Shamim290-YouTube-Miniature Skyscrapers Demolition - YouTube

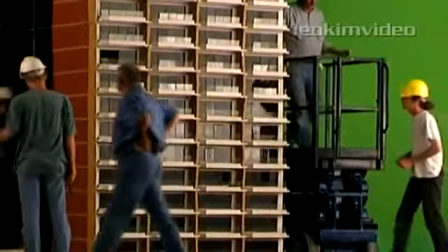(0:00)
In this video we're going to have a peep into the world of special effect miniatures and how they can be used to depict a series of building demolitions.
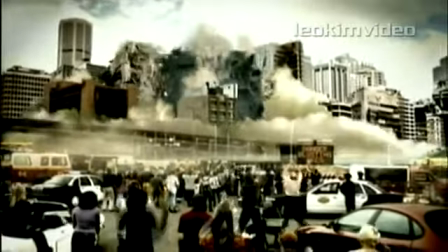(0:07)
This TV commercial was produced just prior to September 11. I'm not even sure if the commercial made it to air.
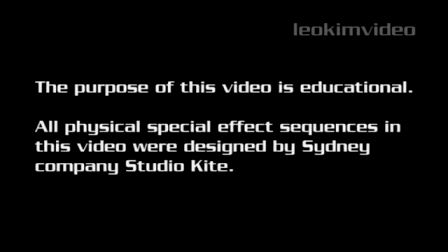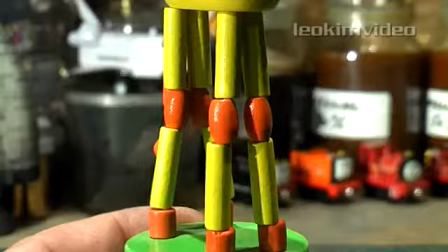(0:19)
To explain the core principle used here, let's look at this toy. Tension on the internal string holds the giraffe up.
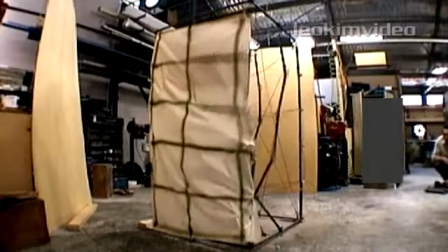(0:24)
Once released, the giraffe falls down. To prove the principle here, a very basic steel model is made and tested.
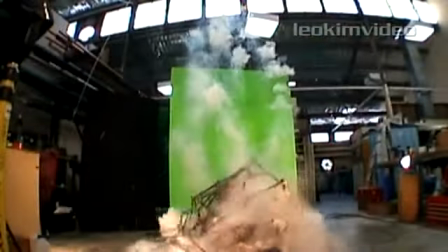(0:31)
Then a larger all elements test is done. Part of the facade is added.
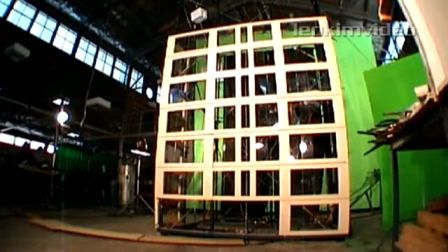(0:35)
A third large-scale model is filmed and a test composition is done.
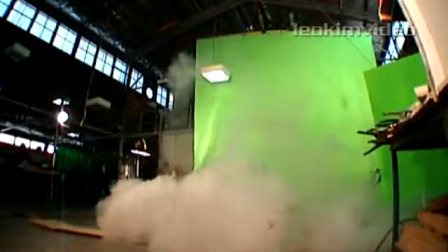(0:39)
What's important to remember, there's a very simple process at play enabling controlled demolition.
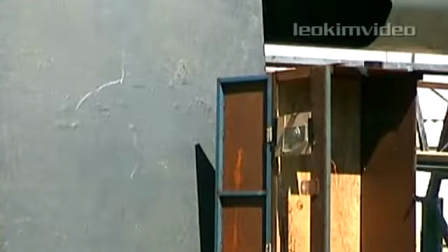(0:45)
A series of pyrotechnic tests were done to establish a look which suited the miniature environment.
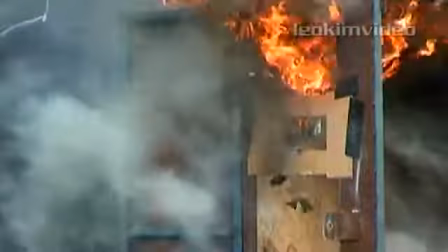(0:50)
A brief flash event was used to simulate the high explosive charges. After an intense period of manufacturing, the miniature buildings are ready to be erected.
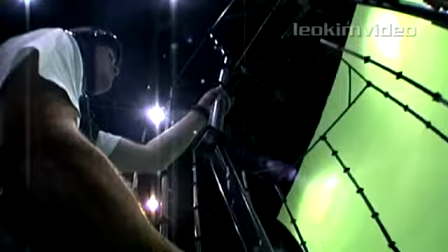(0:58)
Each building is a representation of a real building on a city skyline. Even though these are miniatures, there was nothing small about them.
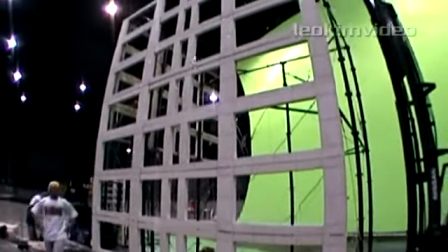(1:06)
Their construction required strength to stand up, while retaining the ability to collapse into small component pieces.
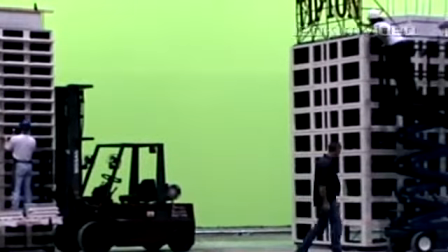(1:12)
The facades in each building use different methods of model work to emulate the full-size buildings.
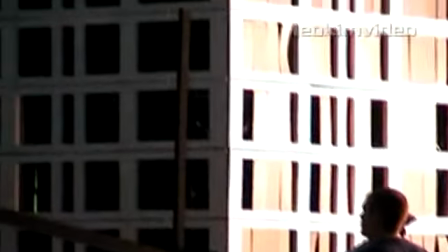(1:17)
The viewer will never have long enough to study the buildings before the collapse. What's most important here is how the miniature building looks as it is collapsing.
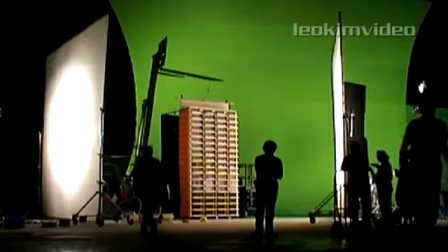(1:25)
The facade needs to act in a way which sells the demolition. The blue glass skyscraper was the largest model.
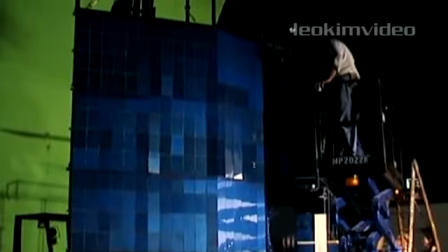(1:31)
It used a very different facade method to accomplish the required look.
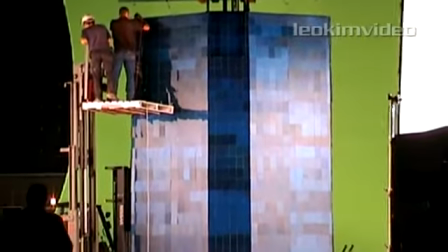(1:35)
The big challenge in this type of model work is choosing the correct material to sell a look without disrupting the required effect.
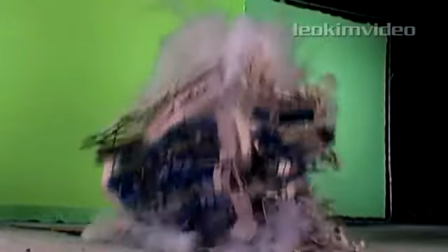(1:42)
It's demolition time. One by one the buildings are demolished. Each had its own character when surrendering to gravity.
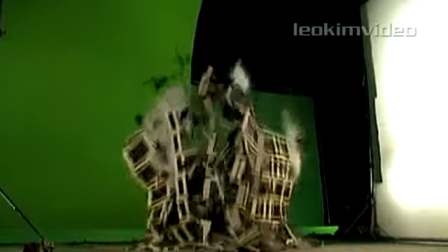(1:49)
All were shot with high-speed film cameras. The small blue flashes are tiny pyrotechnic charges fired at millisecond delays.
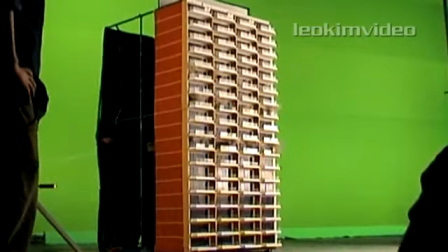(1:56)
The block of units looked amazingly real. The cloud of white is liquid nitrogen.
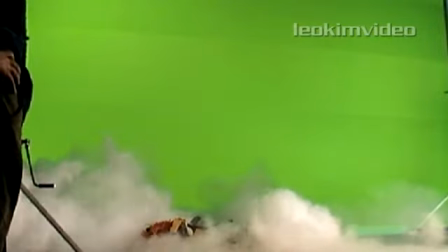(2:01)
This gives a look of dust plumes associated with building demolition. And the big blue giant also put on a stunning performance.
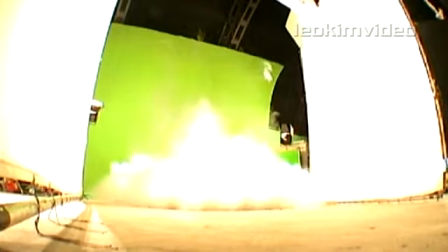(2:08)
What you're witnessing here is the culmination of weeks of work, but remember it started with that very simple test.
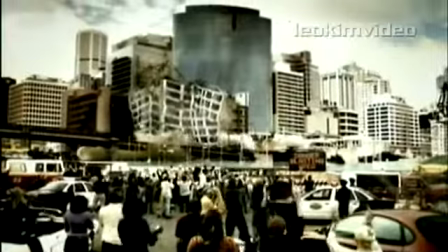(2:14)
Here's how the finished effects sequences looked in the final commercial. Just a reminder that not everything you see is computer generated.
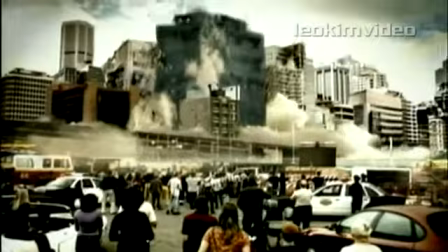(2:21)
Now you have an insight into miniature building demolition.